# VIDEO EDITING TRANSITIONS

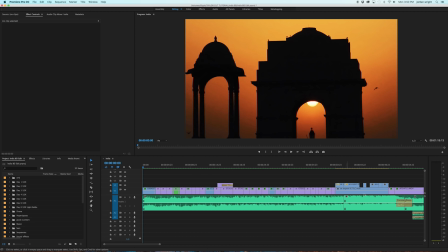(3:39)
There you go. I hope you guys liked it. Now I can get into a couple of the details of how I put it together. As you can see, I have a really neat looking timeline here. You don't necessarily have to keep it that way, but it just helps me for organization purposes.
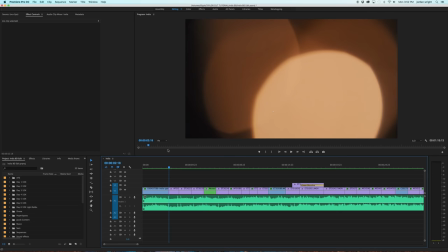(3:51)
Now if you look at the order of shots that went in, I tried to tell a little bit of a story. This first shot here is a bouquet of lights that I shot on with my 100 millimeter macro.
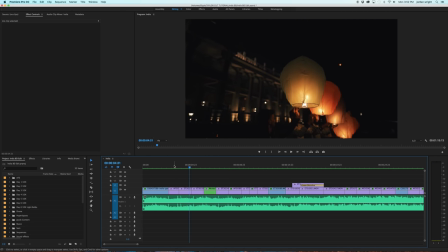(3:59)
As you're watching, you're trying to determine what it is you're looking at, and then it reveals that it's these lanterns. Also try to match cut lighting and color because it helps blend the shots together. A very simple technique I like to do, which seems kind of obvious, is cutting to the music.
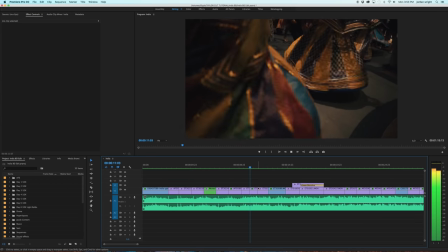(4:12)
So all of this is building, and then right as the flute comes in, that's when I cut to the fire, and it really helps emphasize the emotion that's happening within the video. A lot of motion on the screen helps with the amount of energy that you're about to feel. So I go from spinning to Sam spinning upside down.
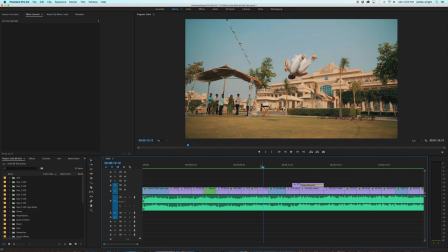(4:30)
And even though we're going from this dark lighting environment to a bright sunny day, it's the motion on screen that helps it work together.
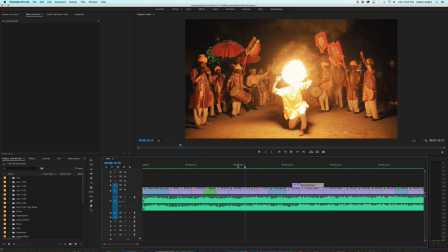(4:37)
So a nice rule of thumb when trying to match shots together is either match the lighting, for example, going from fire to more fire.
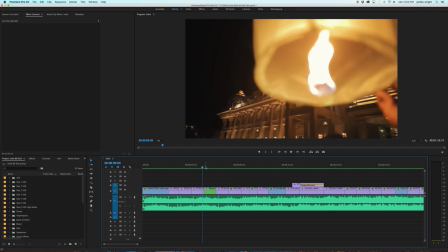(4:45)
So that way the lighting isn't too crazy and it doesn't feel jarring. Or you can match motion on screen,
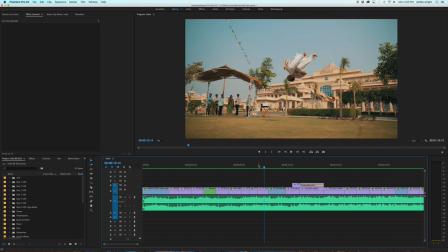(4:52)
for example, twirling of dresses to twirling in the sky. it's very difficult to go from a motion shot to a still shot. What I mean by that is try to go from a moving shot like this that was shot on a Ronin and then you go hard
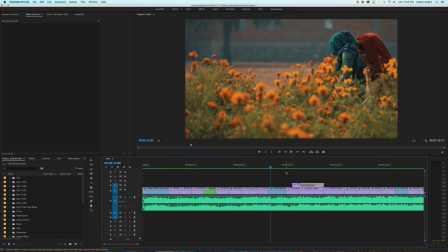(5:03)
cut into a shot on a tripod of something standing still it's gonna feel very jarring. You want to go from a frame with motion to another frame with motion. So for example this is pushing forward and now this is moving sideways.
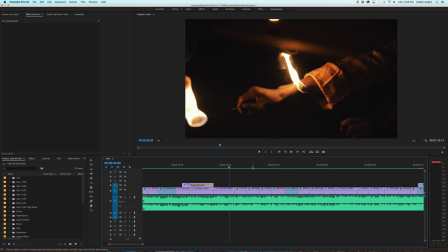(5:15)
Another trick I love to do is bend perception of reality. For example my last Hawaii video I took a bunch of drone shots and flipped them upside down So you didn't know what was up and what was down or
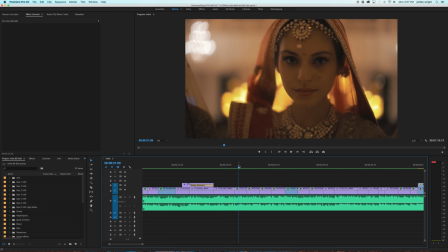(5:25)
I like to take shots and put it in reverse So as you can see we're pulling backwards from Melissa here and all of a
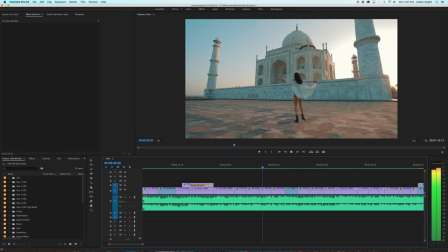(5:31)
sudden now she her arms moving backwards By putting it in reverse it gives a slight a natural flap to the scarf, but it also adds this coolness to it It's like a suspension of reality. So there you go You go her arm moving backwards and now she's twirling so it's a match cut with the arms
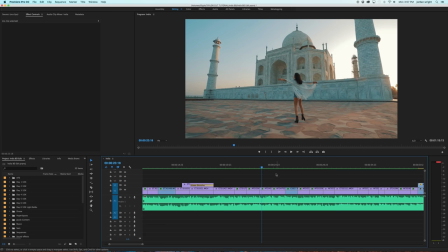(5:45)
This shot here was not taken on a Ronin It was actually handheld with the strap around my neck and me moving backwards as I mentioned previously in the intro a good way of making sure this is smooth is using warp stabilizer so when you select this clip here and you go to this top left corner under effect controls you can see I already have warp
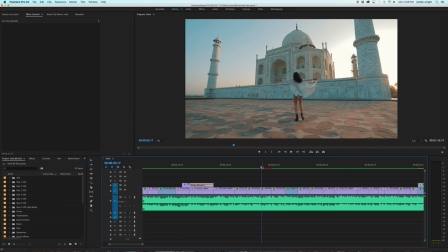(6:02)
stabilizer applied if I delete it this is what it looked like without the warp stabilizer as you can see there's some slight wobble within the frame and then when you throw a warp stabilizer on top here it's gonna
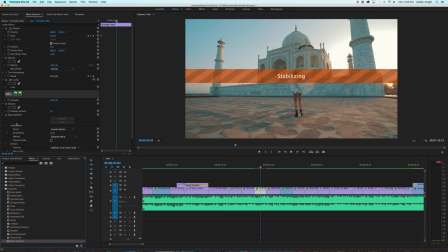(6:17)
analyze the actual clip as it shows the percentage here and then it zooms in a bit and throws it in a gyroscope.
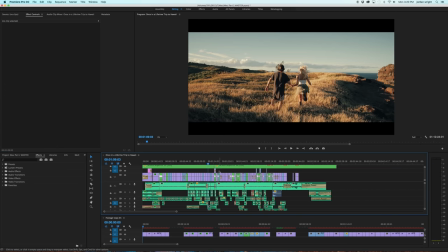(6:24)
And now when you watch it through, you can't even tell it was a handheld shot. Okay, now I just want to show you some stuff from the We Are Infinite video that I posted last Sunday of our trip to Maui. This is the project file here, and as you can see, look at all of the audio layers I have. I know I've mentioned this before in my other tutorials, but audio is equally as important as visual.
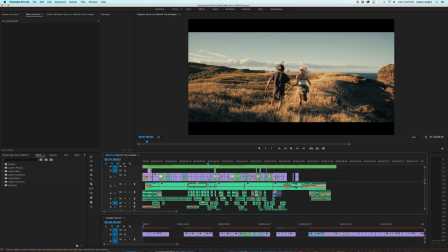(6:43)
To hear the landscape of where you are really transports you within the reality of it. So even here, I have layers of me speaking, but I still have wind blowing.
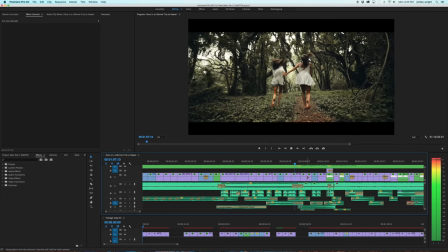(6:51)
I have noises of birds chirping so that way you feel like you're in a forest.
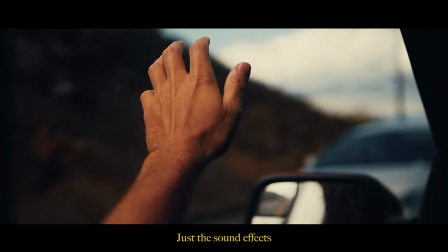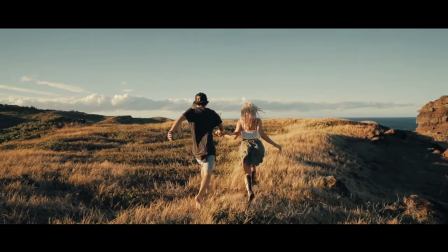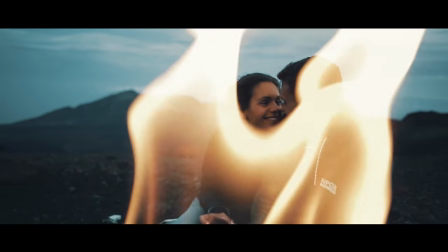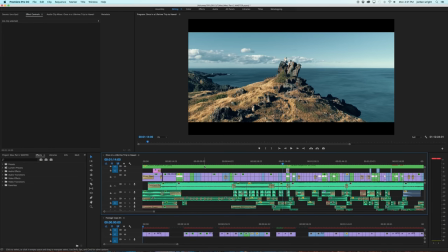(7:13)
Without these sound effects you wouldn't nearly be as transported into the visuals. Now this top layer here is actually just a nested sequence of widescreen bars.
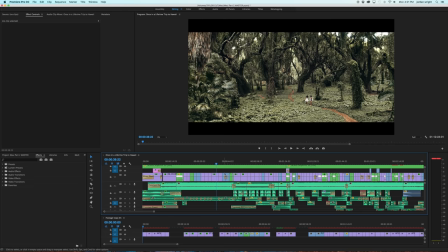(7:21)
If you delete it this is what it looks like. I like adding the widescreen bars because it really just gives it a more cinematic feel to your films. Also what these bars allow you to do is have more wiggle room and add more motion within the shot that usually it doesn't have.
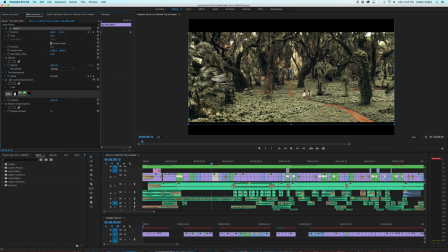(7:33)
As you can see for this shot I added a keyframe at the beginning of it and I started it all the way at the bottom and then as you continually move along you can see the numbers and look it actually is adding a digital tilt up the drone itself wasn't doing this but
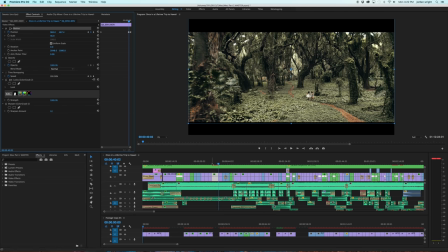(7:48)
now that I have widescreen bars I have this flexibility to add motion and tilt and pan within the shot pretty much every single shot I
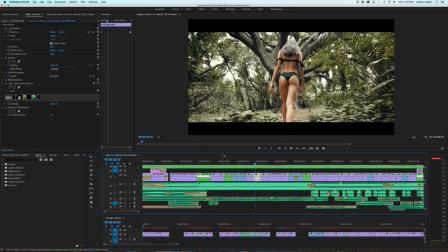(7:55)
have I add some motion to it to really enhance it for example this shot here I wanted it to tilt upward which is something I didn't do while filming. So here I'm going to set a keyframe and this looks like a good starting point right here. Now I'm going to go over here to the last frame of the clip and I'm going to have another keyframe here under position.
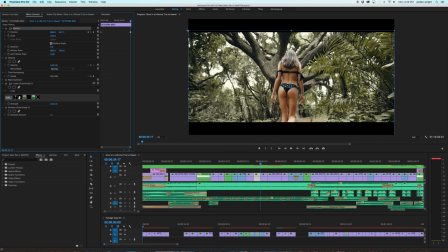(8:13)
What I'm going to do is tilt it all the way to the top of the frame. So as you can see, these blue borders here let you know exactly when it's going to go out of frame. If I go too low, it's going to disappear. So right about here is the highest I can go. Now that I have the keyframe set, it adds a nice little digital tilt upward.
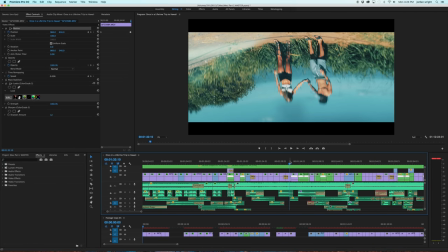(8:29)
A lot of subtle effects were added just to have a suspended reality as well. So this shot here, I was sitting on top of a car and I was looking at the windshield and the reflection of Val and Chantel made them upside down.
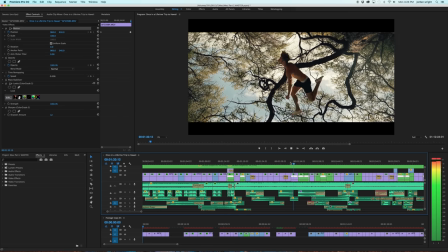(8:41)
I loved it because I added this dreamlike effect to it. So what I decided to do then was take the shot of Sam and actually added a vertical flip to it.
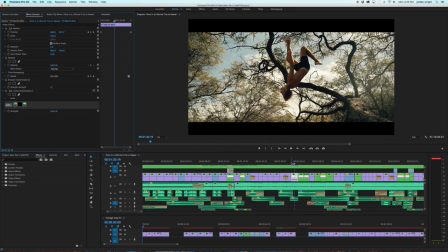(8:49)
So this is what it looks like naturally. He's doing a back flip off of a log.
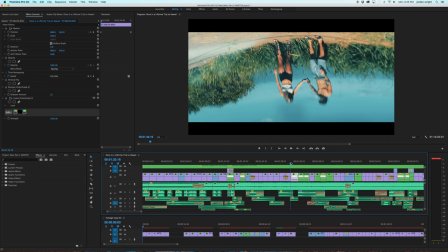(8:55)
but then once you add this vertical flip effect you're going from an upside down reality to another upside down reality and you don't quite understand what's
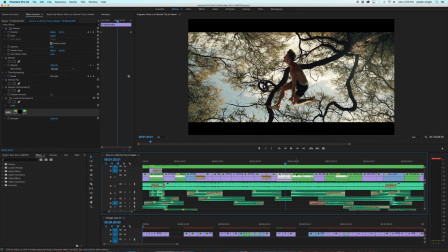(9:03)
going on another cool way of transitioning between shots is speed ramping so as you can see this is all 120 frames per second nice and slow and then right here at the end i set some key frames to make the motion go faster
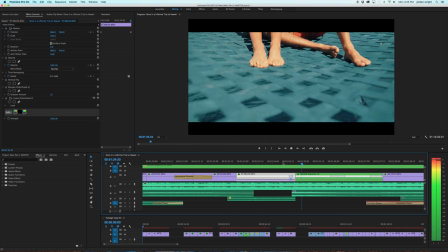(9:16)
It goes from Sam flipping in slow motion to quickly accelerating to a
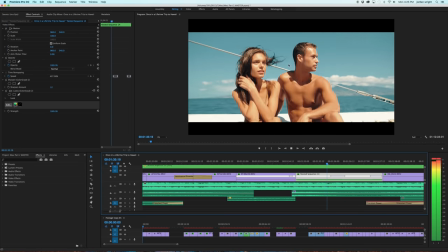(9:21)
match cut of quickly accelerating upwards to me and Alyssa sitting on the boat.
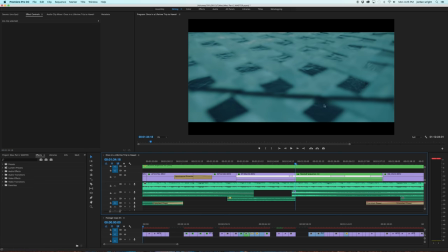(9:26)
Now, this shot naturally had that tilt up. It starts down here at the netting, and it slowly tilts up to me and Alyssa.
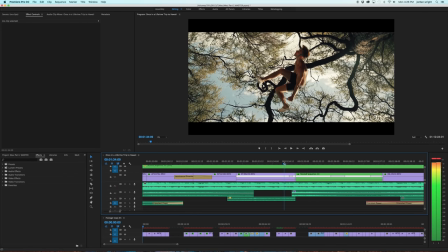(9:33)
But when you speed ramp the two shots together, it looks like you're zooming through to realities. A way of doing time remapping effectively is right-clicking a shot,
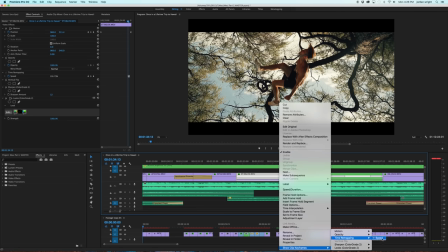(9:43)
going to Show Clip Keyframes, go to time remapping and select speed since this is already selected
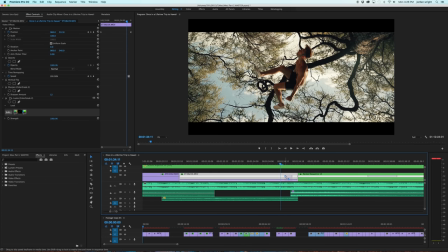(9:49)
you could see it in this white line what i knew was right here is when i wanted it to start speeding up i selected a keyframe right here and the way you could do is just take this white line and drag it upwards so i moved the speed to about 350 and
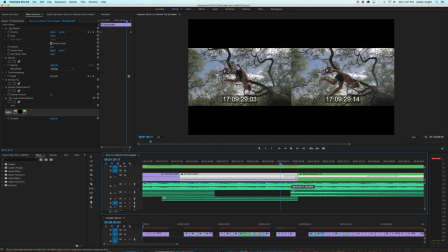(10:02)
then you can select these endpoints to show how gradual or fast you want the speed to start to ramp so after adjusting these keyframes here this
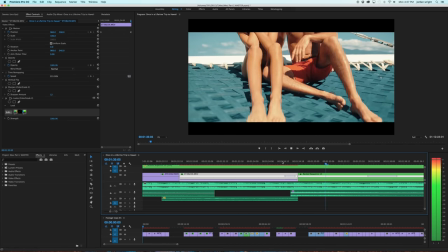(10:10)
is what the speed ramp looks like slow to fast just a quick acceleration i did the same thing with this shot here i increased the
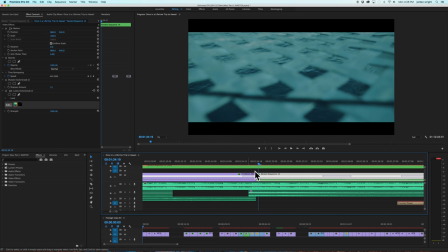(10:17)
speed so the starting point would be about 450 and you could just feel out the different speeds when you're doing it and then i decided to take the keyframe and spread it out to about here so that way as it slowly reaches mine and alissa's face that's when it starts to slow down so
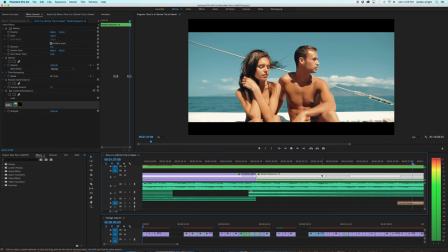(10:32)
it goes from 450 back to 120 frames a second these are just some simple tricks you could do to go from one shot to the next. I hope you guys found this tutorial helpful. If there's any other topics that I didn't cover or you want me to cover, just comment below, and I'll make sure to get into them in future episodes. Next Sunday, I'm going to be posting a really cool edit of Sam and I's trip to Cuba. As always, thanks so much for watching, guys, and I will see you next Sunday. And we're all just one big ball of yes. Thank you.